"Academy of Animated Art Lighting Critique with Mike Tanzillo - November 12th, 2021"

All right, I do want to hop into move on because I only have about another 10 minutes or so before I have to hop. What is this?
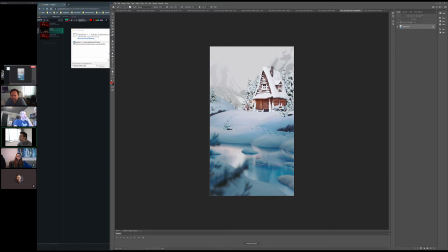[16:34]
We can see faces. There we go. All right. All right, cool.
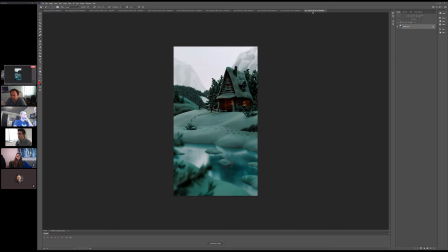[16:40]
So I wanted to start here with Theo. We got the very first iteration and the update.
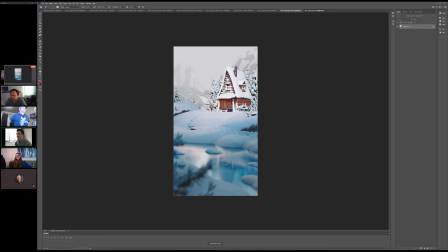[16:46]
Like, come on. I'm not going to say, and there's not really much else to say other than like, that looks awesome.
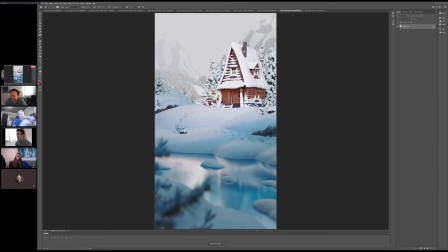[16:51]
I think this looks great. So I will open it up one more time. Ruby, you ready to whoop? All right, here we go, guys. I'm ready to whoop. All right, let's do it. Yeah. Great job, Theo.
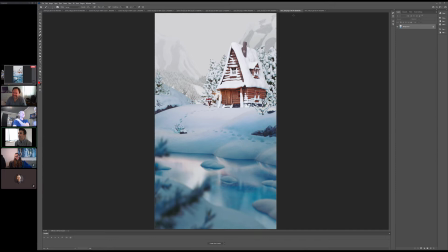[17:06]
So I will give you. I'll wait until the end of the day. Let me know if there's anything you want to tweak, and then I will. I would love to post this to the Hall of Fame. So really great job with this. All right, Andre.
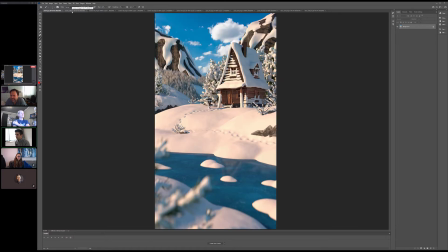[17:18]
So we've got your updates here. So I think this is actually a good transition between these two because you made some. Obviously the mountains look better. Everything else is. I think everything else, like the core structure of this is there, right? Like the lighting has got good shaping.
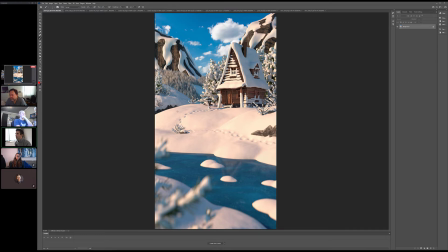[17:41]
There's actually a really nice gobo that's happening. I think back. I don't know if it's a gobo or just the way the light's naturally falling, where it's like allowing that to fall into shadow while this patch comes into light, and there's like a little patch there. It's just it's a spotlight on the top of the trees. Yeah. Yeah, it's really nice, and it feels very natural.
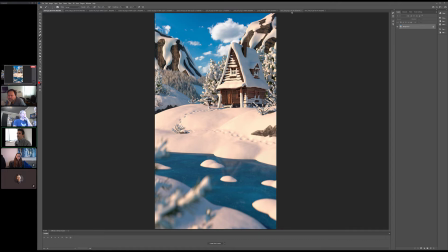[17:59]
I think the next steps for you, and like using just Theo because we have it here as a reference, is adding atmospherics, Okay. and then subtly, like doing things like perhaps darkening, some of the like getting maybe some more shadows here in the foreground to allow that to get a little bit darker
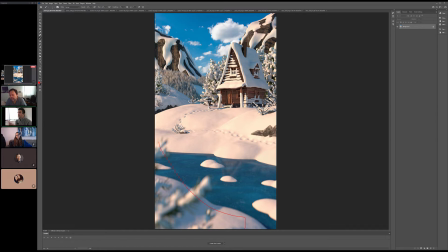[18:18]
to read in, to push us back in there a little bit. But I think I think structurally everything's in a really nice place. I actually think the snow values are looking really good too. If there's a way to get like this level of brightness actually pushed back so it's closer to the house,
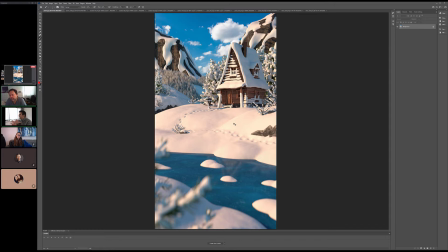[18:37]
I think that would be cool because then we can kind of because that's like that's that like fine tuning stuff of like building the structure where it's a little bit darker on the outside and really like kind of pushes our eye into the middle. I think the sky is really pretty. Getting some light wrap on the edge of the on the edge of the mountains would be really good too. So just like a little color bleed from the sky peeking over there.
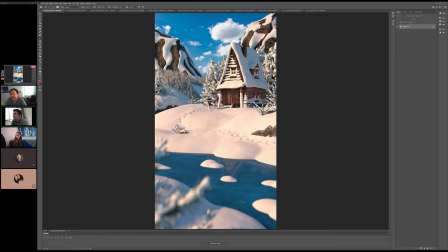[18:59]
Cool. But yeah, I think this is looking really good. Nice. Cool. Anybody else before we slide? All right, let's take a look at Austin. We've got 4 images here from Austin.
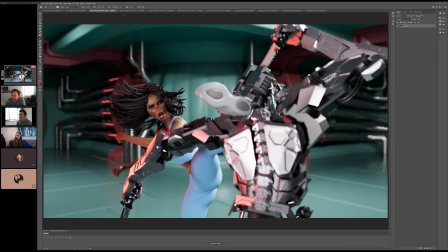[19:11]
Make these bigger. So I think that the like adding a little bit of darkness and like darkening the background has really helped.
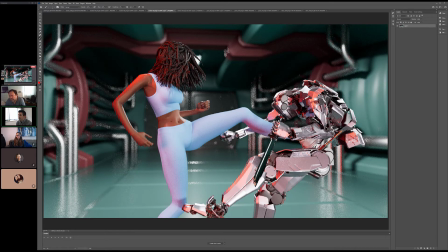[19:19]
I think getting the focus on the characters is like they're starting to pop a lot more. Yeah,
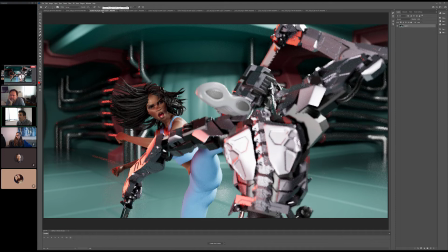[19:27]
I think this is looking good for now.
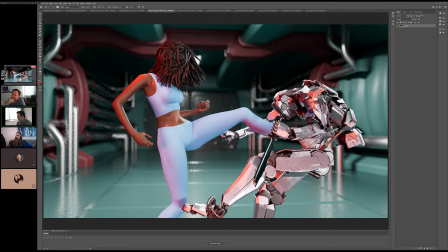[19:31]
I want to see it animated out a little bit, even at the low resolution would be fine because I want to see how the characters start to move through the light a little bit.
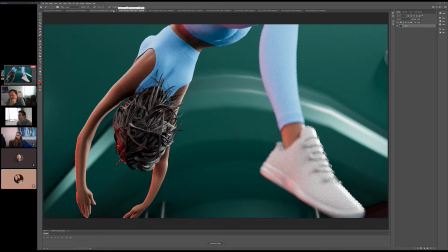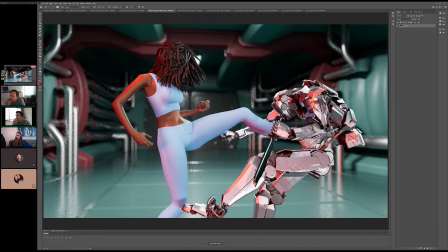[19:45]
But I like the red versus her. It would be. I'm curious.
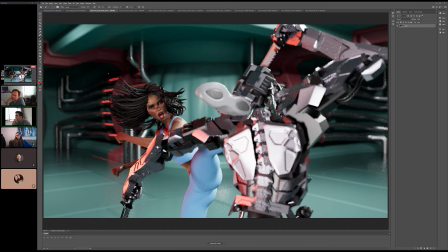[19:52]
Thinking from a design standpoint, because we've got the red hitting back here, and then but it doesn't really. We don't really see it on the ground. other than I guess kind of right here and then a little bit on her, but I'm not like it's hard because that red influence is so
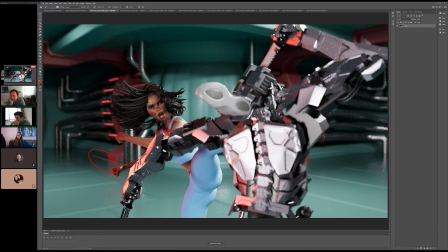[20:09]
counterproductive with the green. Like they fight each other. So I'm wondering if there's anything that we can do about that.
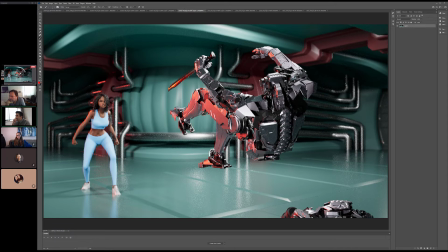[20:21]
It looks like you're just kind of isolating it to some of these areas. I think that's fine. Let's see how that plays out. You know what? I'm not going to give any big notes now. I just want to see how this looks.
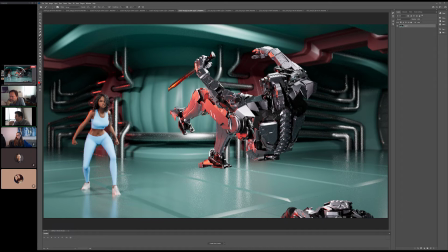[20:29]
That like a lower resolution, maybe a half, quarter the resolution of what the final would be, and then let it play out.
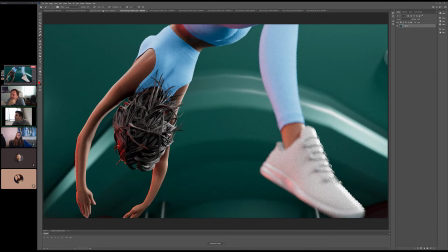[20:37]
Do you guys have any thoughts before Austin does a render pass?
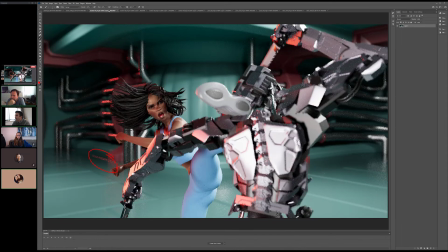[20:46]
I think it looks good. Yeah, I think again, it's like structurally it's there. It's just like let's see it played out, and then I think that we can maybe add some like little elements here and there to really plus this up and keep it going.
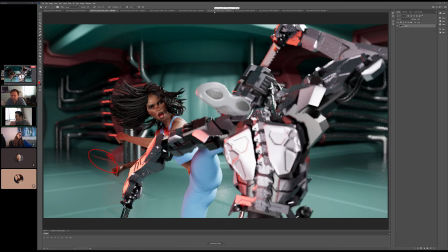[20:59]
But really good job, really nice. Yeah, her skin looks really nice. Yeah, like this is a big step jump up from the last iteration. Like you hit all the notes, and then you did other things too that really like you jumped iterations here.
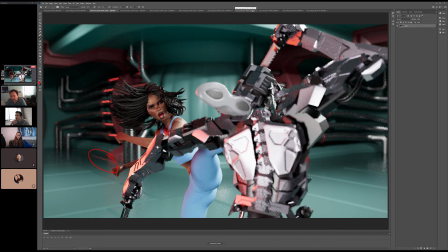[21:14]
This is great. Yeah. Cool. All right, this is an older version of Paul's.
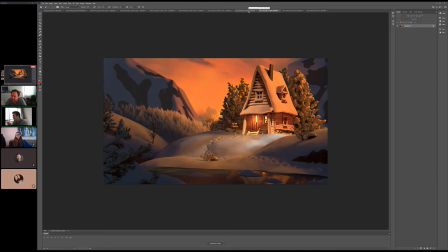[21:19]
Paul's again. I'm so sorry. I'm missing yours yesterday. I'm not quite sure how that happened. But yeah, one of the things that we talked about was like in the reference there was a kind of like a white spot on the snow. It almost felt like heavenly, and so we just kind of wanted to
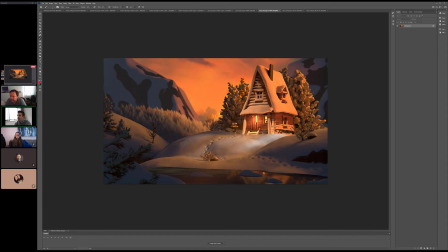[21:40]
and we talked it through a little bit because it was like because we've got the sun back here. All this warm light, sunsets or sunrises, whatever the case may be. The sky gets darker back behind us. So there's nothing to really indicate that would be natural lighting.
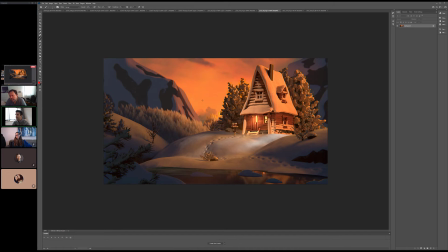[21:56]
And then there isn't really anything in the scene to indicate what that artificial light would be. Is that a car off camera? Is it what is the source of that? So we were talking about like whether or not it should be in there at all, and it was like at the end of the day. We're again in terms of being visual storytellers.
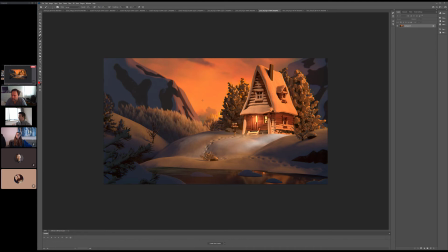[22:15]
If it helps the narrative, keep it, and let's figure out a way to utilize it. If it's not pushing our narrative further, if it's not helping us, then it's probably best to just kind of lose it because it ends up just confusing the viewer. Because it's like you have to think.
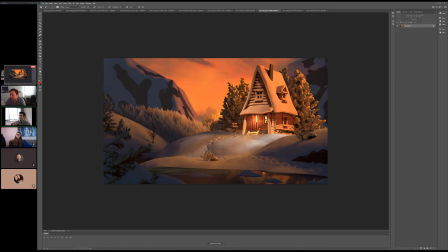[22:30]
I always think about this whenever I look at an image, especially something like a still, a painting, a photograph. The artist that created it, everything in the image is thought out. Everything, like, because it's the way that we approach it. Like, we think through everything.
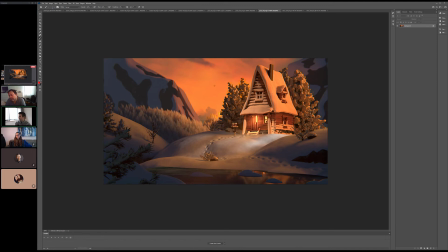[22:45]
So if it's there and it doesn't provide additional narrative, then it just kind of muddies the water a little bit. So I thought it was a great conversation. I just kind of wanted to give a recap of it because I thought it was a really nice way of working through things.
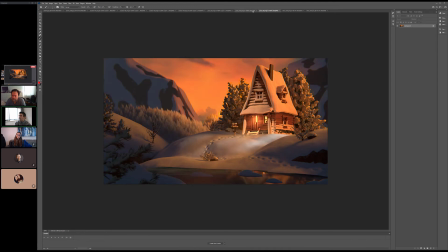[23:04]
Okay, so we've got I think one of so I like that we darken the foreground of this. I like that it's a little bit out of focus. I know I gave the note to add that warm haze to the background. I think this is a little bit thick because because one of the things I liked about this was kind of the combination of the blues and the oranges were working out pretty well.
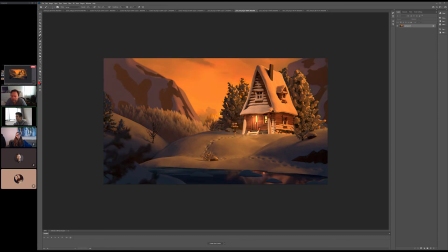[23:24]
And we kind of lose that when we put that level of haze over the top. So I think let's pull it back a little bit, but I love that it's there. I think we've
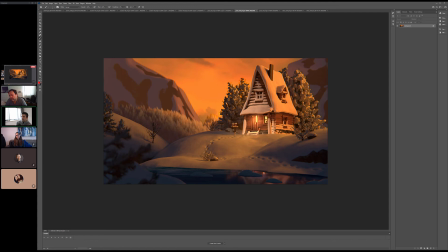[23:41]
got the glow coming out of the house, which looks nice. I want it, and it's like hitting the stairs pretty brightly, and then we kind of lose it on the snow in front of the house. It would be great if this, because of the light level of the environment, if this kind of trickled out and like,
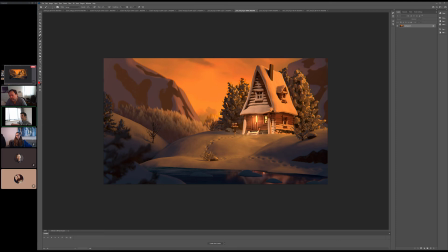[23:56]
even though it may not totally make sense that it would hit that side of the hill, it would be great if we saw that light just kind of rolling off away from the house. Again, thinking of the house as like the beacon, it's like the beacon of light for the scene other than the sky itself. So this is going to be the brightest part. And then it just kind of falls off from there.
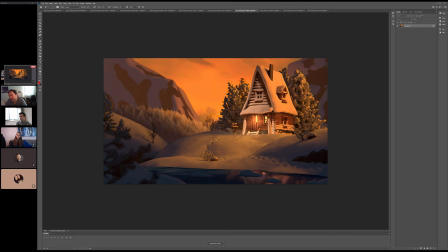Do you think that there should be a little bit of light,
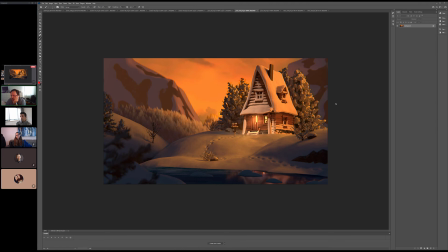[24:29]
maybe not as much as the doorway and the first window, but on the other windows a little bit maybe? Yeah, just a little bit of value in there.